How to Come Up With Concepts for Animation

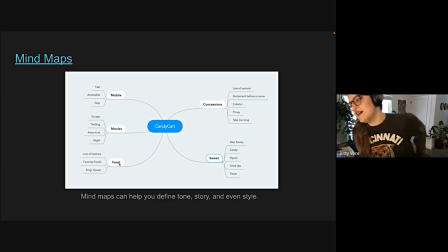4:10 I know Molnar kind of had once upon a time a lesson on mind maps, and I think this can be really helpful to some people. This was a mind map that I made during the lesson that I took.
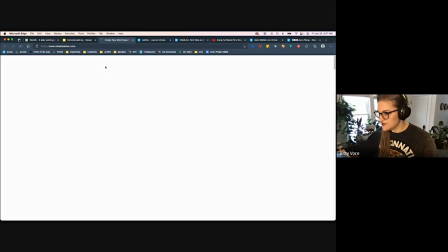4:31 It's actually a link that you can go to. It's free.
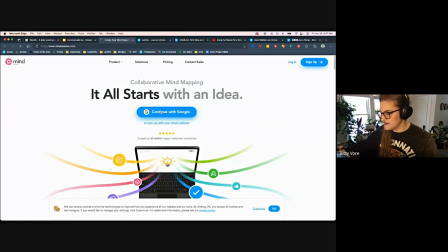4:37 It's actually quite nice because,
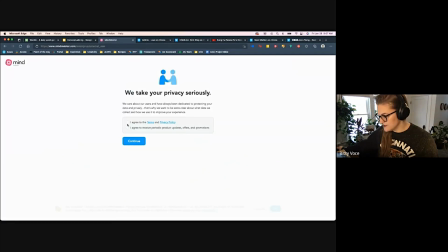4:43 let's see, I can kind of show you how it works. Sure, you can sell no, you can't sell my information. Oh man.
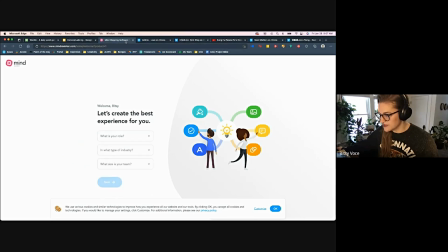4:58 anyways, it's super super easy. You can kind of like just type things and it branches out.
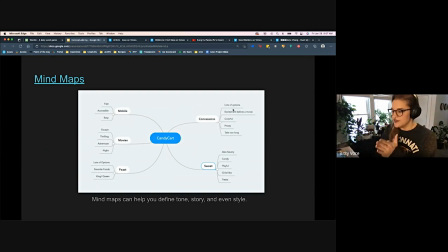5:07 This can help really hone in kind of the actual message you're talking about. So in this case, the company was a company called Candy Cart. They like deliver candy.
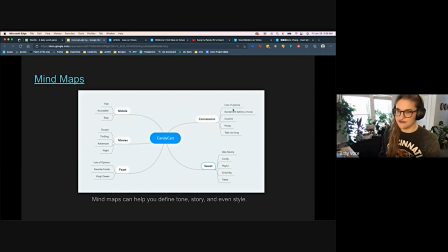5:19 So I went through what was easiest, and then from there it was kind of like helped just pull out concrete details moving forward into the concepting.
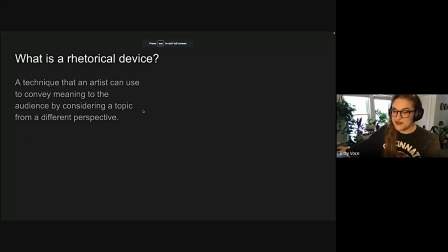5:38 So the bulk of this is about rhetorical devices. So what is a rhetorical device? It's a technique that an artist can use to convey meaning to the audience by considering a topic from a different perspective.
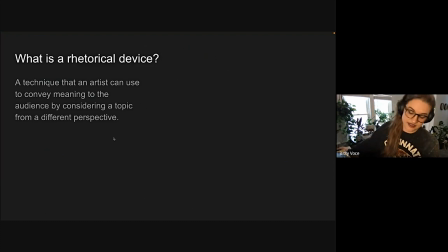5:54 I think we employ these a whole lot. Mostly, I think we rely on, allegory and metaphor.
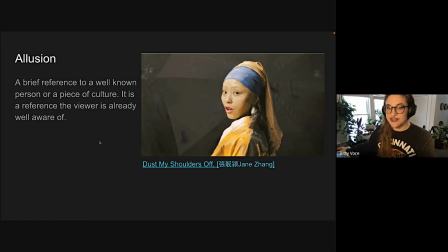6:04 But I kind of wanted to go through some. So this one actually reminded me of Chase's beats that you posted with Einstein and all this famous people. That rhetorical device, it's called an illusion.
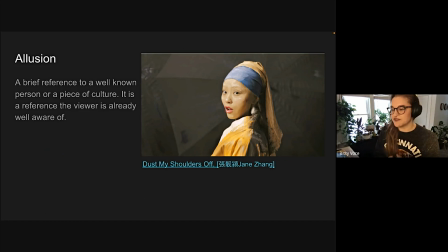6:21 So an illusion is a brief reference to a well-known person or piece of culture. It is a reference the viewer is already well aware of.
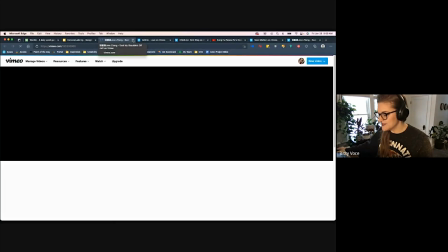6:32 I've got a couple of videos that I kind of wanted to share.
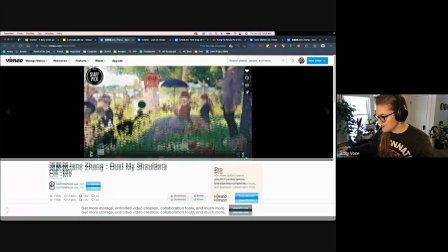6:38 I don't know if you probably can't hear the audio.
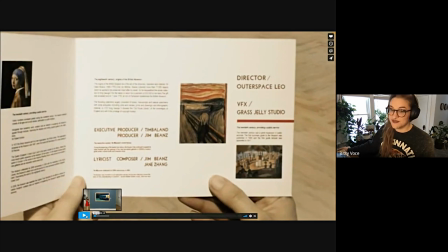6:44 Can you? Well, you should listen to them because they're all great, but you can see that this
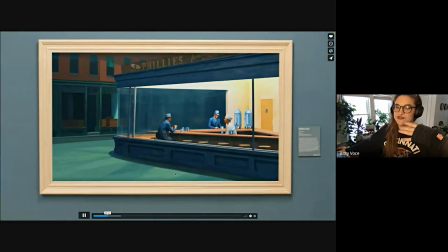6:55 video like keeps the viewer watching by using a lot of pieces of artwork that the viewer already knows.
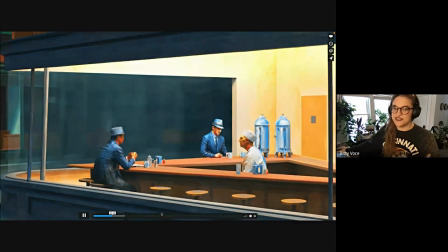7:05 Obviously, you can see she like inserts herself in the art,
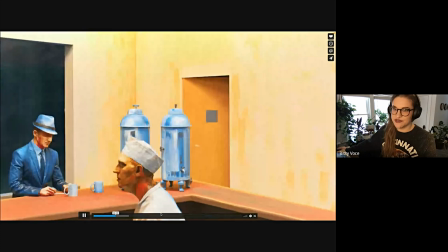7:08 therefore like kind of making it even more creative and attention grabbing.
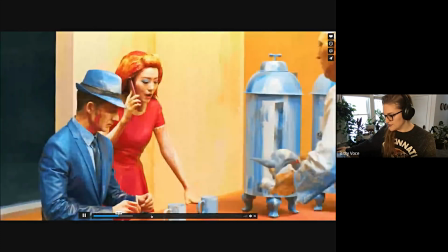7:15 And kind of keep going through.
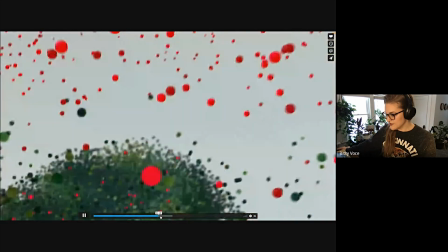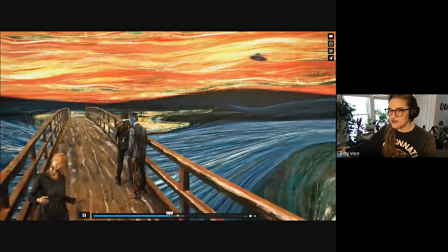7:27 Yeah. So it's a pretty interesting way to like frame a topic.
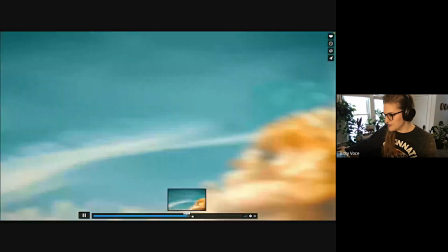7:34 This is just a music video. I say just a music video.
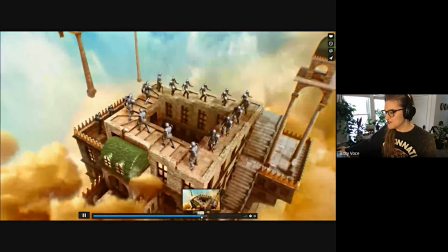7:38 It's in the way, this is not an explainer video, but it's a really cool video to watch, inspiring, creative.
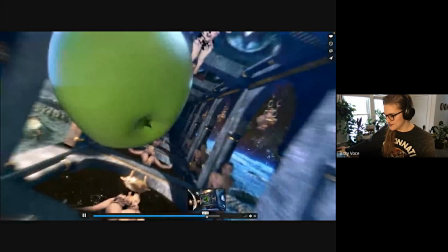7:47 I think it uses a lot of fun pieces of artwork.
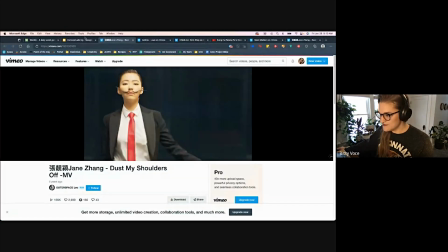7:55 All right, so that's illusion. How's this?
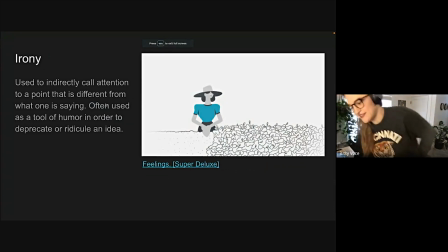8:04 Another one is irony. This is one of my favorites.